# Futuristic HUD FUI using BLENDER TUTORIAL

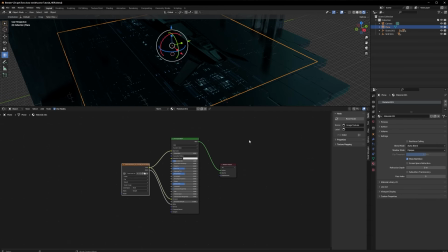blend now i'll be able to see through it all right so that's how it's done now i could just go and duplicate this so shift d
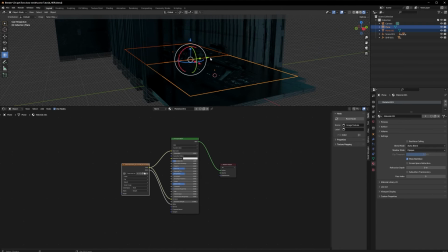move it alongside this one great and then all i could do is take both of this shift d and put them on top all right if i needed like a below view that's how you could actually have that great let's go back into the camera this is looking great so far now
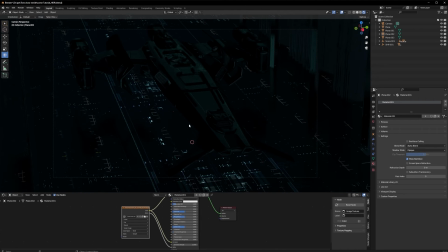the only problem that i'm seeing here is it's a little bit too dark so let's just go and light this up a bit so the first light we're going to try to create is a little bit from from here so basically like the trip on lighting but we're just going to add a little bit more lights
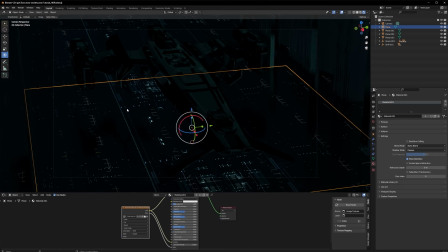just for the details of the render not realistic but again this is a style frame so left right up and in the back cool so i'm just going to go and make a new light just going to put an
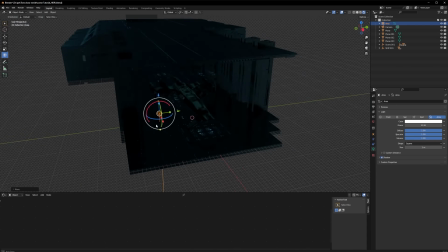area put it up put it up and this is where two scenes will make some sense.
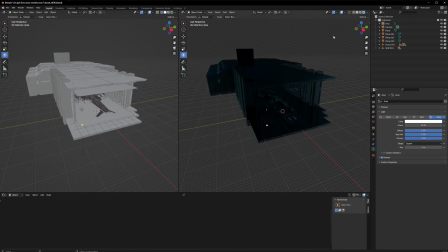I'm just going to go here and drag this. Go into the camera here. Home.
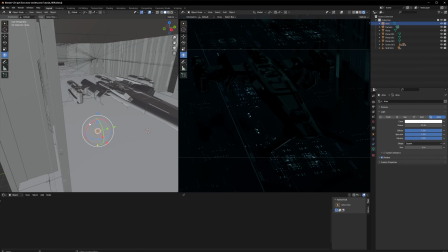That's great. Now I'm just going to turn this off and then just going to go and put this a little bit up direct into this.
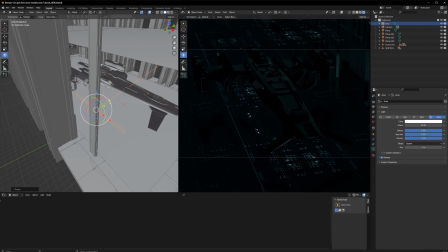Increase the size here. Then increase the size here. Cool.
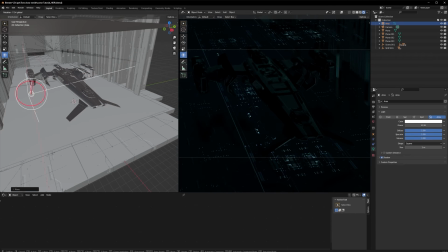And then just bring it up a bit. I think it's rotated a little bit too much.
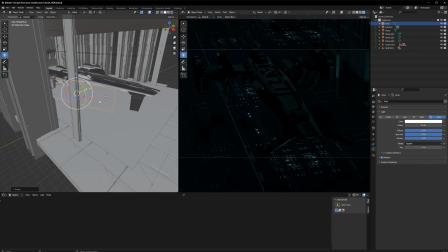So I just want it to be able to not get inside that cool now all i need to do is increase this to 1300 and something plus like that there we go so now we're getting a little bit of a reflection so let's just go all right so we're getting this part and
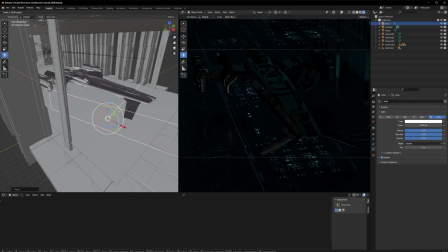this part and this part which is really good so we're like we're covering so much already all right now all i need to do is i need a little bit of
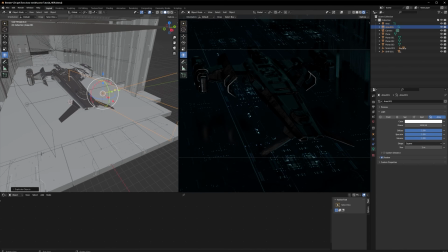this in here so shift v i'm just gonna go size it a little bit down than the other one and then i
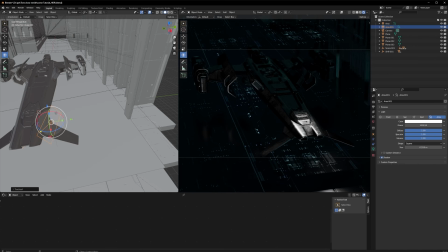just want it to to actually look here just a little bit just gonna go to local there we go that's even better then just go down
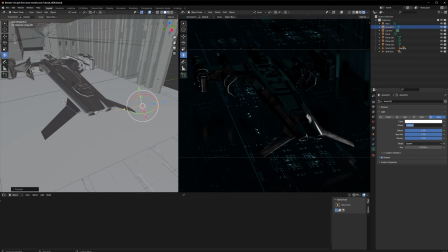here just rotate it a little bit there and then i'm gonna make sure that this is not as high so just 500 would be okay cool now
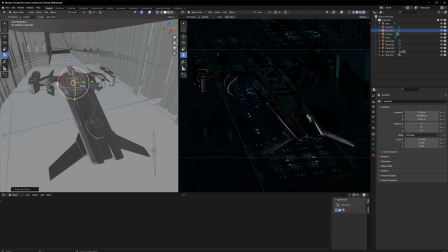all i need to do is duplicate this and just gonna go here just put 0000 and then put it up a little bit and all i
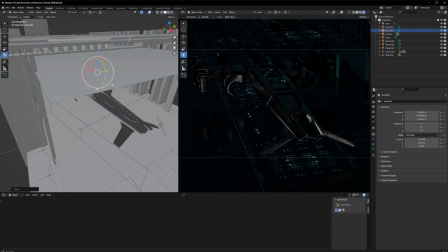need to do now is just scale this up a lot more cool you see that's why it's it was really important for me to not have this
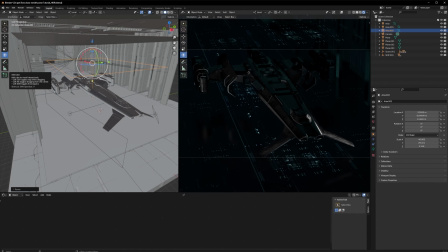ship in the middle so that i can have a control over whatever is going on on the roof and so that the camera is not that far cool i'm just gonna go and bring this a little bit down yeah that works cool now the only thing as you can see here it's i
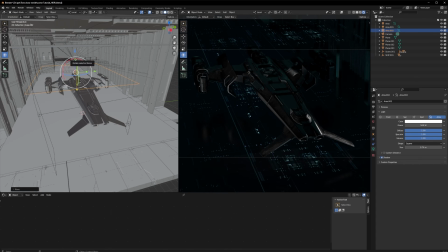don't really have much down i don't really have much in the back so i'm just gonna go duplicate this put it down here somehow
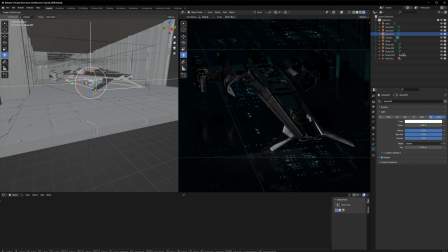and then i'm just gonna go and rub this don't make it too much just make it a little bit cool because i'm just trying to get a little bit
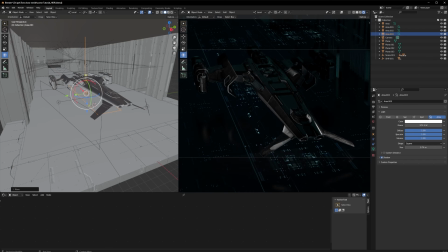from the bottom here and i'm just going to reduce this quite considerably here so i think just 250 is okay all right now the
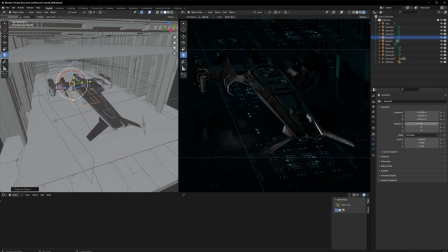last one i need and this is just because i don't like my models to not be litten from the back because i like to have that little bit of wet shape minus 90. great and let's put this in the back all right and just turn this up a bit here cool so basically that's that's
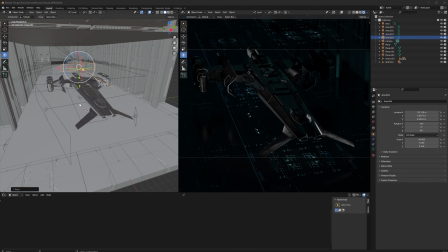all going on in here the one thing that i could add is just duplicate this if you deem it necessary is duplicate this and actually just rotate
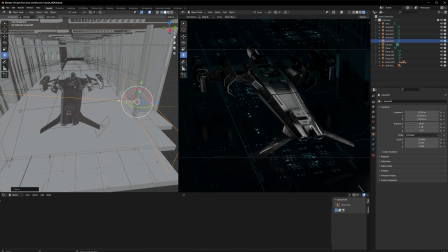it this way but it's up to you and then you just drag this up here drag this up here again we're just trying to go for the mood that you
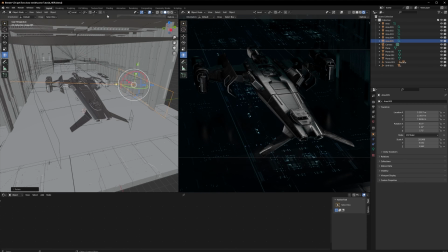want so you don't really have to follow this tutorial step by step exactly so you just go for the mood that you want
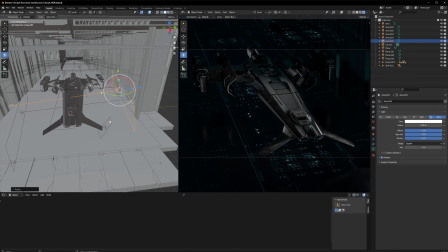and then you can just go to a 500 for example here cool so this is how you can light this now that we finish with the lighting all we need to do is get
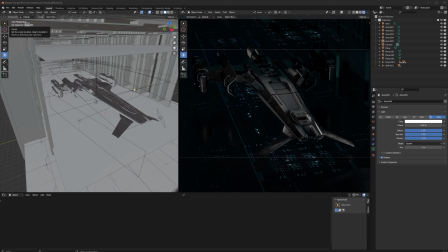those orange tech hud so for the orange huds what i actually used to do because i wasn't very knowledged
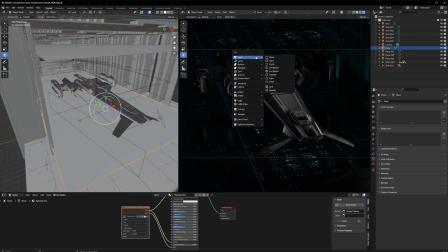and blender so what i would do is i would create for example a plane and i'll just take the plane and let's just say we put it into
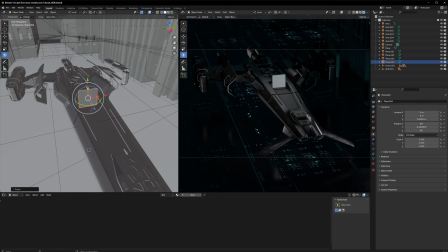90 here 90 here and then what i would do i would actually go into the file and right click it and then i'll see whatever